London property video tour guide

Hi everybody, in my last video I told you about the importance of doing a video tour and that I was going to show you some tips on how to do it. So now that's where we're at.
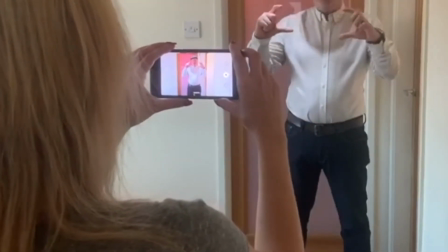15s
If you notice, my lovely assistant Jenny is holding the camera phone in a landscape position.
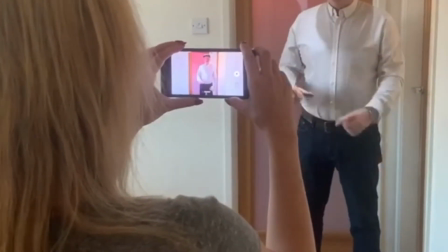23s
That's really important. Portrait is okay for Insta, but these videos will go on YouTube. So let's imagine we're outside the house and we're going to talk our way through.
Hello, my name is Mr. Landlord and this is my property, 1 Lettsby Avenue.
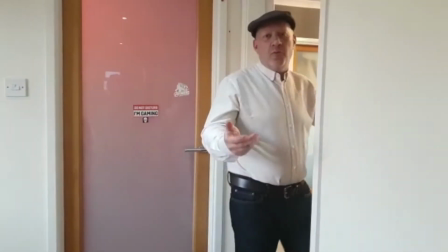37s Let's go and have a look.
It's important that when the person who's following you around, if you have a person to follow you around,
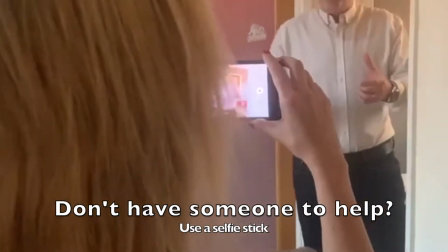44s
holds the camera at pretty much chest height so you get a good perspective, and that's really what works.
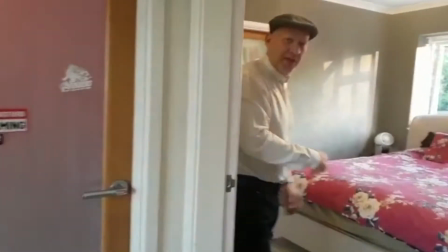49s So follow us into the first room.
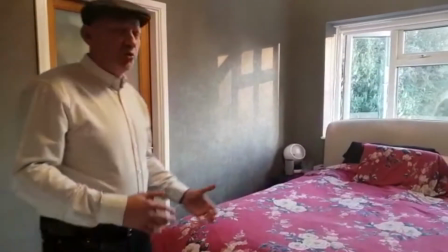54s
Now what you'll notice is that I'm not looking at the camera the whole time, but it's also good to look at the camera and maintain eye contact directly at the lens.
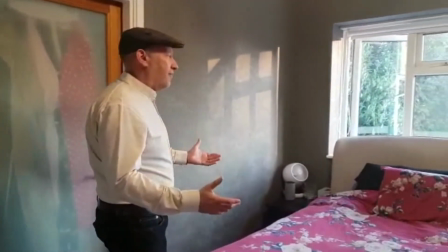63s
But it's not essential to look at the camera the whole time because it's just an informal tour of your home.
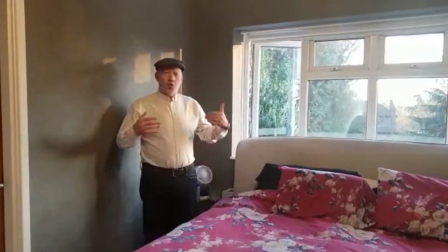69s
One thing that I do recommend is getting to the corner of the room and if possible getting a window in the shot,
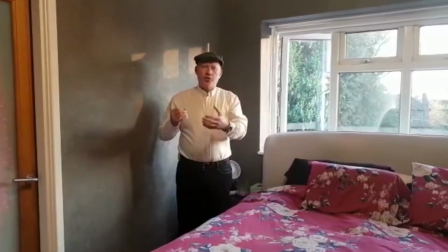75s
because the window naturally draws your eye out and makes the room look bigger. So there's 3 basic moves that I want you to do. There's the horizontal sweep,
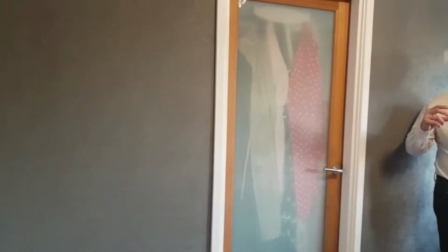91s
and as you can see, Jenny is turning the phone really slowly all the way around.
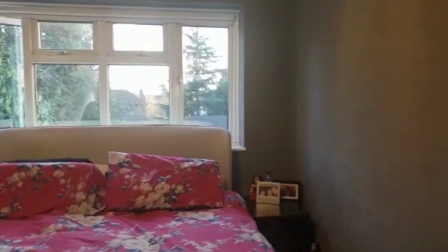99s
That is a horizontal sweep. The next one is, yep, you've guessed it, a vertical sweep, which is up and down.
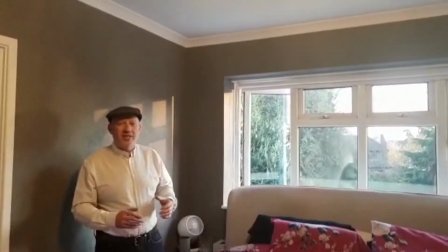107s
Again, it's important to keep the phone as steady as you can
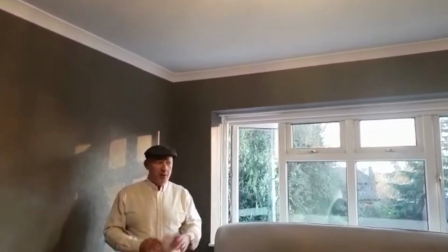111s
and nice slow movements so people can see the room and take it all in. And the third one is a zoom, which is where if you have an interesting focal point in your room,
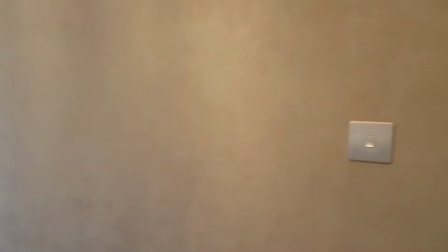123s
like something as mundane as a light switch, you can just walk into a light switch
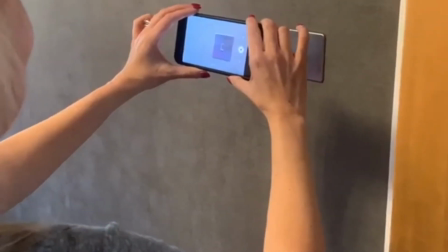129s
to show off that particular feature.
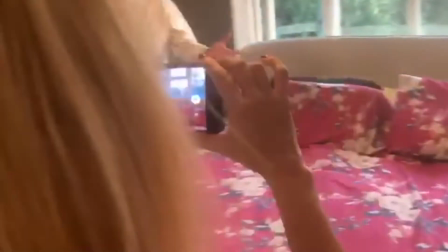133s
When you're talking about your house or the room that you're in, it's always good to point out things that you've done to the house or factors that influence your buying decision in the first instance. So for example, we had these windows fitted by Anglia because they offer a 10-year guarantee. We originally bought this house because we like the location, because it's close to the schools that we wanted for our kids. So make it as personal as possible. Talk about the features and benefits of your house. Talk about the things that you've personally done to the house or the apartment that you're in. In terms of transferring video to me, there's a website called wetransfer.com. I'll put the link at the end, but it's wetransfer.com. It's a very simple website to use to transfer large files, because depending on what format you're shooting on, it will be quite a large file. You go to wetransfer.com, you simply put in the email address of the person you want to send to, the email address of the person you're sending from, i.e. your email address, upload the files, and it will send them really easy. So do a property tour of your property. I'm really excited to see the results because I'm sure there'll be some good stuff. You can be humorous, this is an informal tour of your property, but you can use whatever style suits you best. If you want to be factual, then be factual. If you want to be friendly and amusing, then do that. If you can inject some humour into these challenging times, that would be amazing. But remember, always shoot in landscape. Be slow with the camera, hold it steady, hold it about chest height, and if you can, get into a corner of the room. Guys, I look forward to getting your videos, and remember, the best video, in my opinion, will get £100 Amazon voucher. Thanks for watching.